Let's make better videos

Wow amazing oh hey didn't see you there hello it's me your favorite time-lapse photographer's favorite time-lapse photographer today we're in Bank London England where we'll be making some bank today speaking of making bank this video sponsored by Lyft more about them later so you've been shooting lots of time lapses but lots of hyperlapses and you have recently watched the not yet award winning London thank you very much London time-lapse showreel by yours truly and you're thinking you know what I want to make a showreel too in today's video I'm going to be giving you my top tips on how to make a bangin' showreel based on my decade-long experience as a time warper. Someone who specializes in time-lapse and hyper-lapse photography, but in case you are a normal video creator we'll be able to translate all these concepts into normal videography as well.
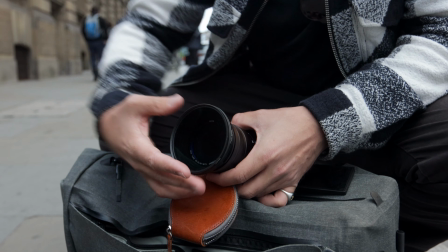0:52 So, let's go!
I've been infected with restless whispers and cheats that manifest it in words and the lies that you speak. I've been infected with restless...
Let's start at the start. The reason we are here at Bank, it is an incredibly interesting location. So many people are afraid to leave their house. They shoot photos and videos of their cat in their living room, or their dog in the backyard, or a tree in the backyard. Good things happen when you leave your comfort zone, so go out and find an interesting location.
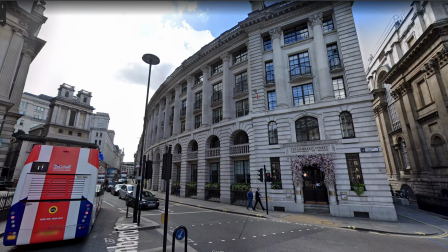1:21 You can use geotags on Instagram or other social media platforms to find stuff that is visually interesting, sort of a virtual location scout. The reason we're here at Bank today is because there are just so many different things to shoot.
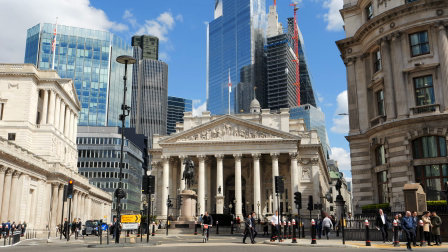1:32 We've got a ton of people, a ton of interesting architecture, we've got flowers, we have red buses, a lot of hustle and bustle. So leave your comfort zone of your house as fast as you can to go and find something that is more interesting. Because in those locations, you'll also be able to shoot a more diverse range of shots. If you are cutting from one shot to a shot that's kind of similar to another shot that's kind of similar, that is just very bland and boring. You want to have a wide range of shots to choose from. Wide lenses, tight lenses, contrast, life is yin-yang, ups and downs. You've got to go through the lows to appreciate the highs, and that is generally everything. So contrast, great contrast in your shot selection by diversifying. Besides bringing contrast into your shot selection, you also want to bring in some contrast or some variety into your frame rate. And let's wait for these guys to pass by. If your camera has the option to shoot slow motion, I highly recommend that you do. Slow motion footage and time-lapse photography live on the opposite sides of the temporal spectrum, but they are complementary, they work together really well.
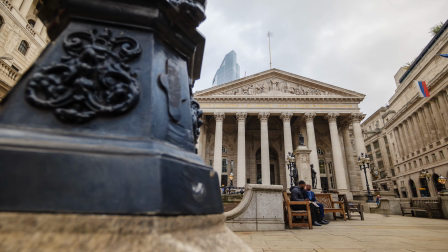2:29 So get a little bit of both, speed ramp one into the other and boom, you're golden. To get the most beautiful, most cinematic looking footage, you want to make sure that you are using the correct shutter speeds, which is based on your frame rate that we just talked about. If you're shooting for 25 frames per second video, you want to use a shutter speed on average of about 1 50th of a second you
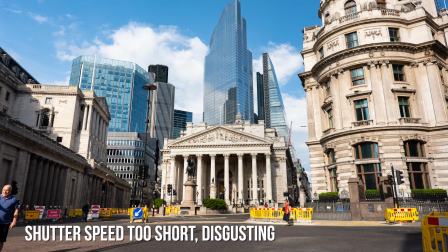2:49 translate that to time-lapse if you're shooting with a two-second interval you're going to try and make sure that your exposure time is at one second so
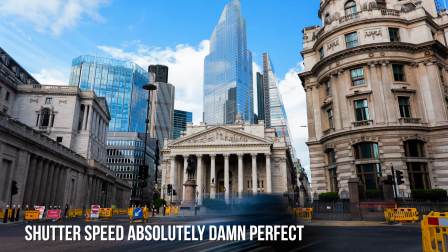2:56 half your interval should be your exposure on a bright sunny day like today you're going to want to use filters for that in
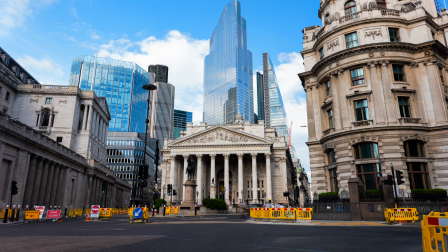3:02 this case a neutral density filter which acts like a pair of sunshades for your camera now this brings me to the next tip
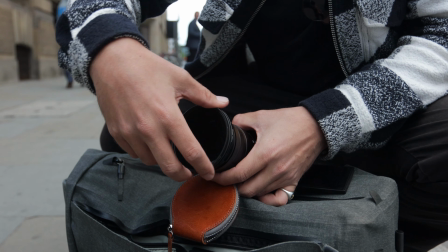3:08 polarizers on a bland bright sunny day like today you can make things look so much better by using a simple circular polarizer.
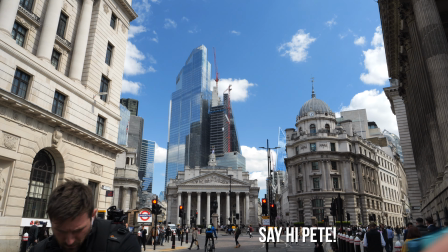3:15 Just have a look at this shot here where everything is a little bit washed out and a little bit bright but then
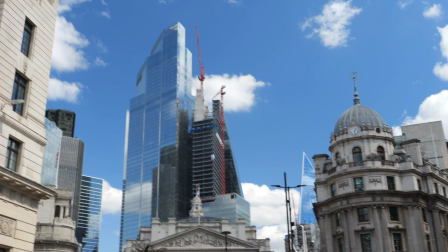3:20 once you engage that circular polarization things become a little bit more contrasty,
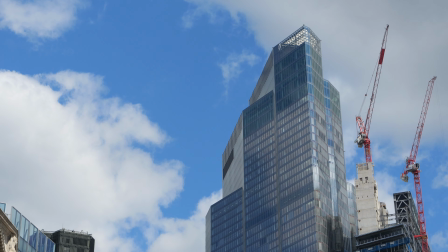3:25 a little bit more saturated, a little less haze is around and you can even remove reflections from streets or cars and other windows as well. Don't think I've got to show you much more than that. Speaking of showing more,
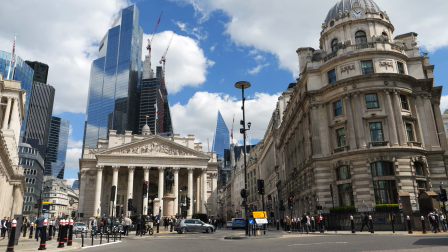3:36 a lot of beginners choose to go for an extremely wide-angle lens when in reality it is much more interesting to shoot with a tight lens because it allows you to isolate your subjects more.
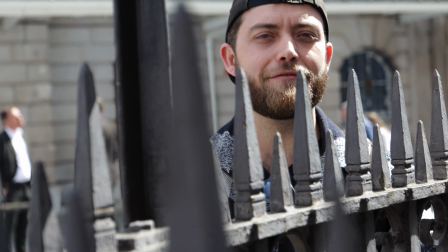3:44 Then bring some stuff into your foreground, move the camera around ever so slightly and you're really increasing that feeling of depth.
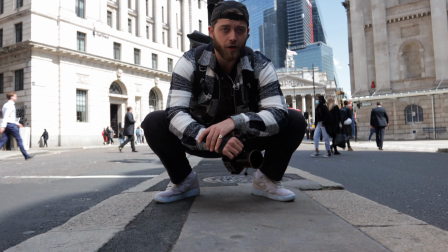3:50 Speaking of depth, how low can you go? We see,
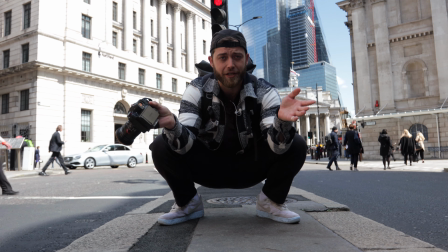3:55 experience and feel the world constantly from eye level which gets a little bit boring so change up your shots by going either very low or by super high. An elevated viewpoint like a staircase or a rooftop if you're lucky enough can really make things look so much more interesting.